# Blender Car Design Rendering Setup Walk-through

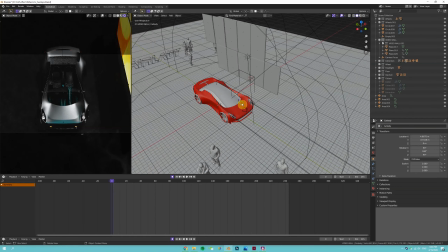(0:01)
Right, so I just want to make this video to kind of talk about how I have this scene set up
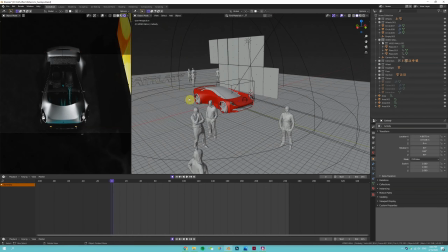(0:07)
and how that you don't need to have a lot of Blender skills in order to
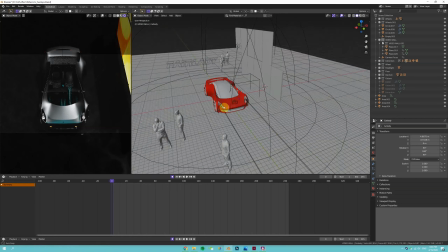(0:12)
come up with something like this that's quick and effective.
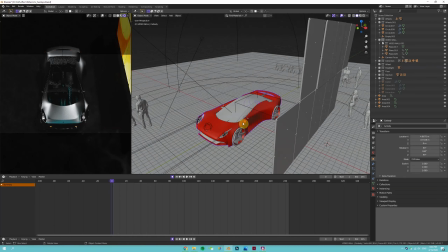(0:16)
First off is the car model itself, which I've just modeled in Subdivision.
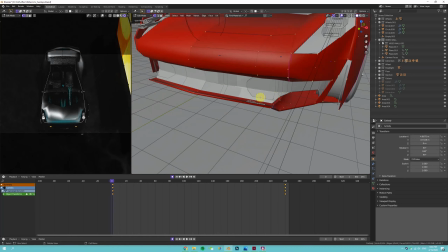(0:23)
And for the front bumper here, I used hard ops, but if you don't have hard ops or box cutter,
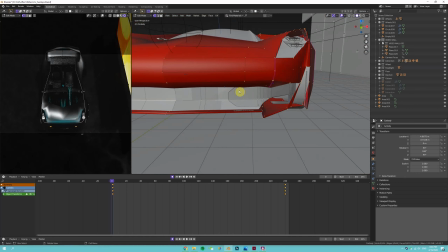(0:30)
you can also just use the default knife tool and slice things up.
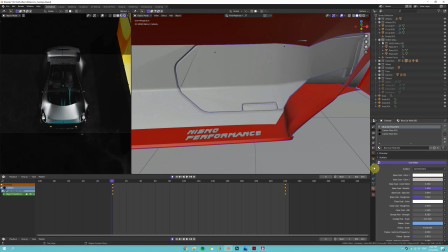(0:36)
And the reason that you can get a nice bevel like this is that on the modifier setup, on the modifier setup, you have the bevel modifier after the boolean, which is the cut modifier.
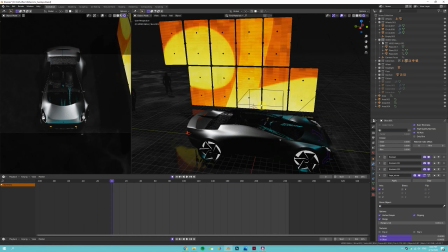(0:53)
So, so this background, this video wall,
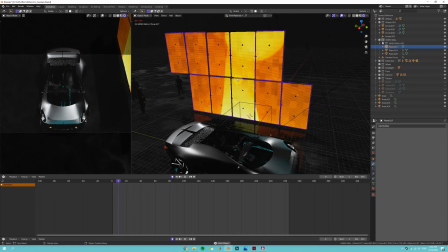(0:59)
if I hit play, you can see that it's kind of playing a very ambiguous video. And this is an asset from Ian Hubert.
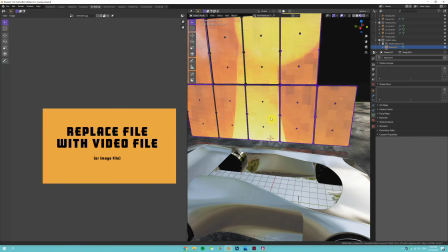(1:08)
So this one, you can import any kind of video or photos, in fact.
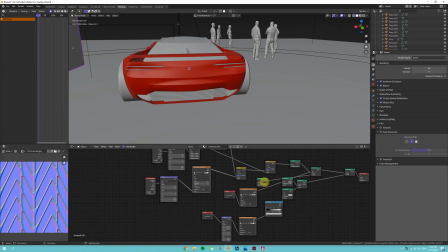(1:14)
Like he baked it, he built it into the shader. So, oops.
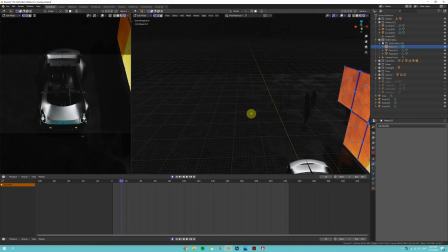(1:19)
So that's good, and that makes it really easy. A few things I did was, first of all, for the whole environment,
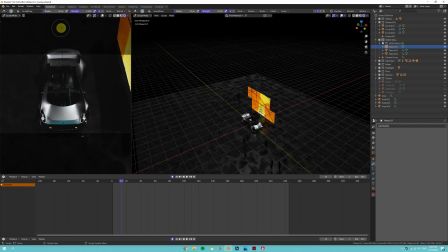(1:28)
I made a, so this is a,
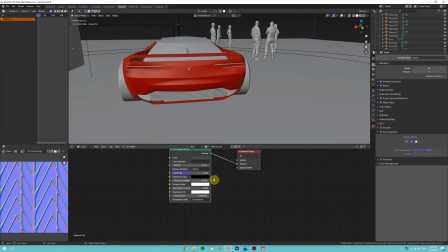(1:34)
if you go to the shading, this is simply just a principal volume plugged into the volume shader, and it's just some kind of, it just gives the scene a little more depth.
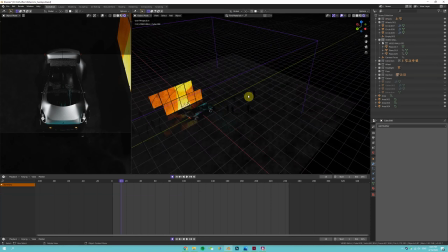(1:48)
It's kind of like a fog. It's a little hard to see, but if I
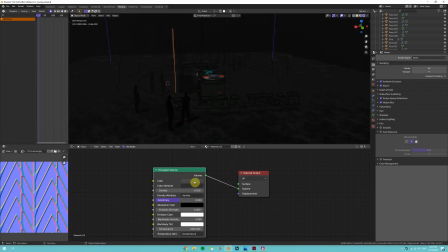(1:55)
come over here and I adjust it, you'll see that
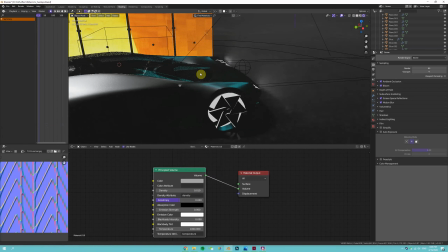(2:01)
it's like a really easy way to show off your lighting,
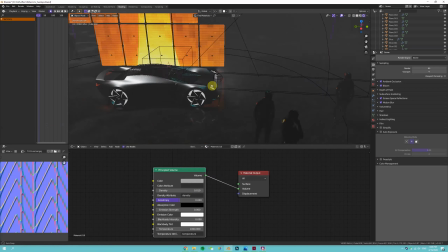(2:06)
and you just see that everything has a nice glow to it, and it's like very moody.
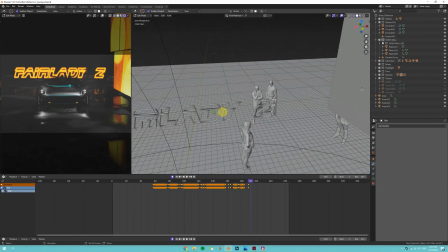(2:14)
And if you want to add some text like I did in the scene right here, in the geometry tab,
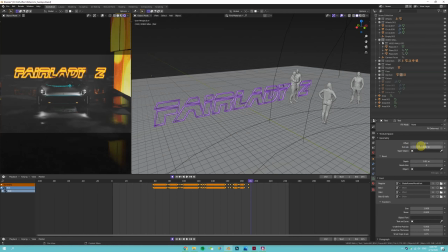(2:23)
you can simply add a bevel and a little bit of extrusion to give it a little 3D, and then apply like a glowing shader to kind of give this fake neon sign kind of look.
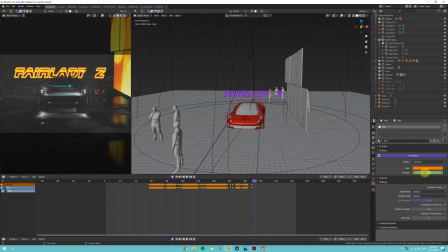(2:41)
And as you can see here, I've keyed the strength.
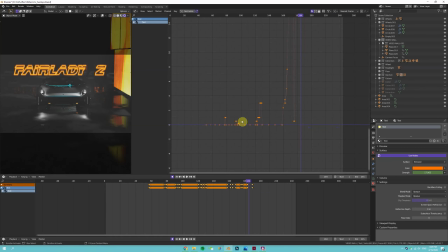(2:44)
So when I go to the graph editor here, you can see that I just made a curve that kind of jumps up and down. And then when you play, it'll look like it's kind of flickering. Yeah, so that's pretty much it.
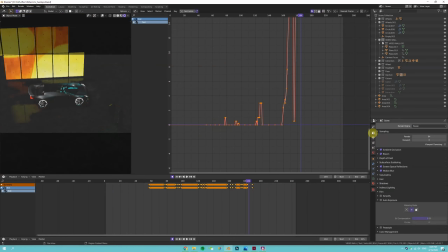(3:01)
Another few tips on animating is that you can make sure turn on motion blur setting right here. And also for the camera, it's great to add a depth of field. It's focused on a thing called camera focus.
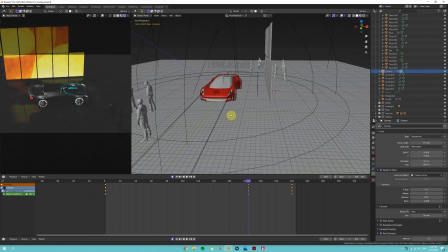(3:19)
And what that is, it's just a empty sphere I created.
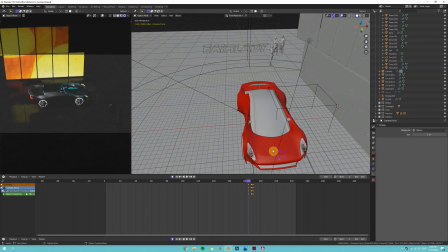(3:27)
And then the benefit of that is that you can just simply move it around.
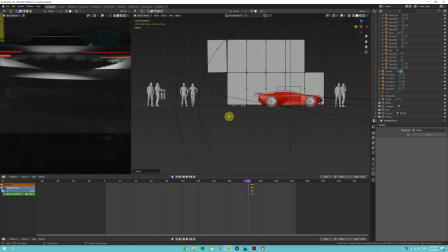(3:34)
Yeah, I can just move it so it's in focus or out of focus.
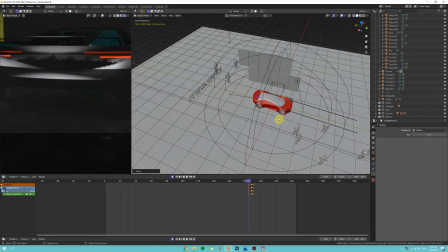(3:40)
It's a very easy way to control that.
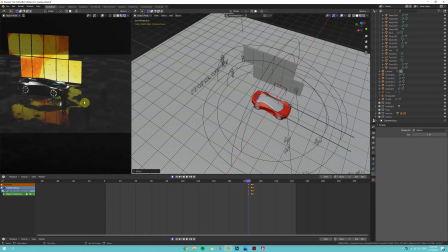(3:44)
Yeah, and just little things here and there that adds to the drama and the realism to the shot.
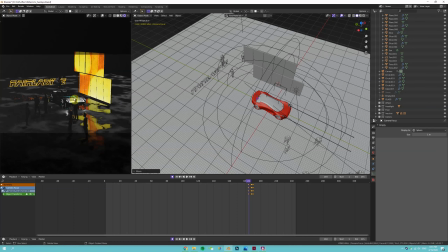(3:52)
So I hope it's something you can spend a little time to play with.